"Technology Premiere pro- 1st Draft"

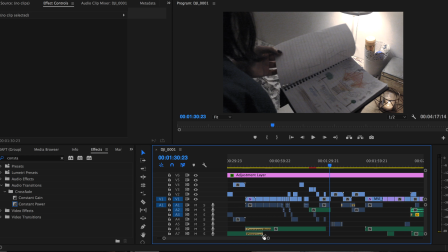(4:04)
I used vertical layering a lot during this sequence, and we wanted to make sure that it stayed intense throughout the entire piece.
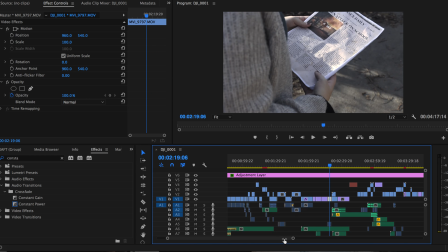(4:12)
We used vertical layering to add new sounds, and it created a sense of danger throughout the sequence. We added the music layering, and it just showed all the different types of effects that you could use.
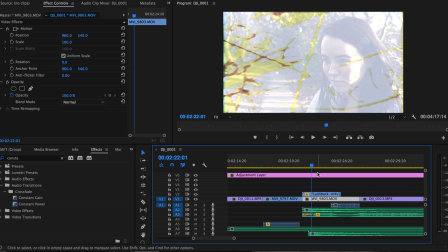(4:32)
Here we also used a lower opacity on the sequence so that both shots can be seen together. We started at 70%, as you can see over here,
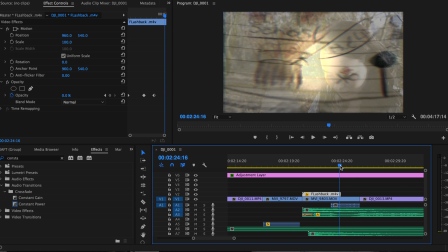(4:46)
and then went down to 0% so that it's no longer visible.
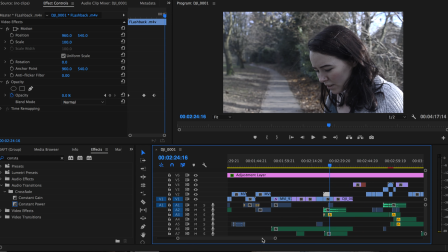(4:54)
Throughout our entire piece, we used the unlink tool to get rid of audio clips that we did not want. So an example is right here, and if I zoom in, you can see that the actually audio of the sequence is completely gone compared to these other two.
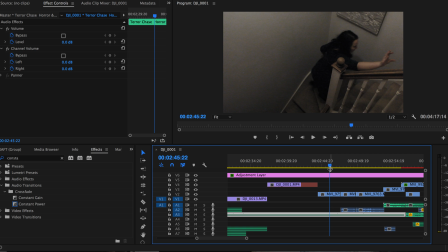(5:08)
And it was the sound of her running up the stairs, which did not sound good in the comparison to the music. It made a loud thud as she ran upstairs, and we just didn't want it in there, so we removed that completely. We used After Effects masking
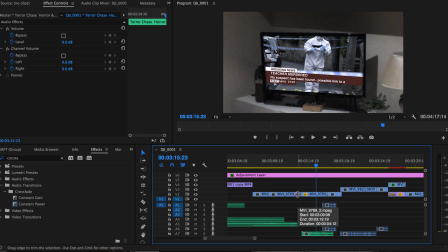(5:27)
here to place a title onto the TV, but I also used the scale tool to zoom in and out. It was a jump zoom really. So out here you can see it's 100, and this one has a scale of 200. So we zoom in and out.
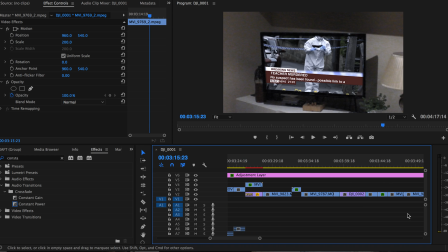(5:43)
We use vertical layering again, and we love this tool because it allowed us to add more effects. So we have a lower opacity on this shot here, and we have a higher opacity here.
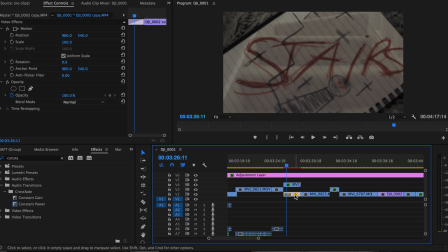(5:58)
We wanted to be able to add a spooky effect as you see both clips together, and it's clear what's actually being said. We took time deciding on the music we wanted for the sequence, the ending part of the film,
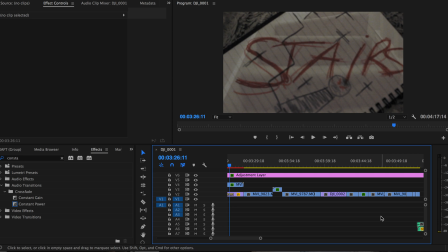(6:10)
and we decided that we wanted this complete silence to put emphasis on cinematography and mise-en-scène, and the emphasis on the characters' facial expressions and body language. So I removed all audios by using the unlink tool and to make sure that there was nothing in the background.
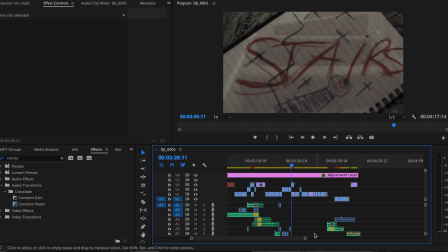(6:27)
And finally, I used a new tool that I've never used before, and it's called the Warp Stabilizer, and it makes all the sequence seem
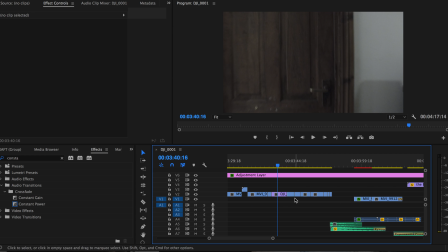(6:36)
more smooth, and there we go, it's over here.
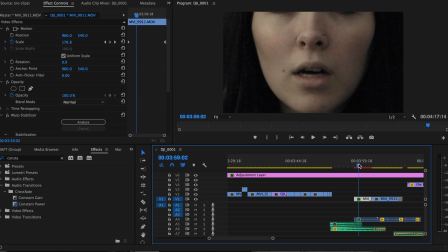(6:43)
And I thought the effect was nice as it made the sequence seem more smooth and less shaky, and it seemed a little bit supernatural and spooky as it zooms out so cleanly, and it makes the sequence a little bit
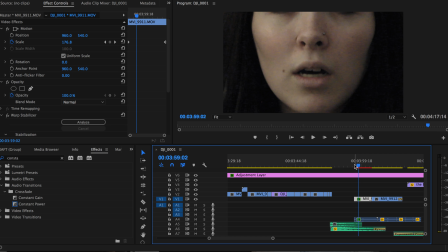(7:00)
unnatural for the audience. So that was not all the effects, but some of the majority that I found to be new to me and that I learned how to use and how they helped our Premiere project. That was my technology post. Hope you enjoyed.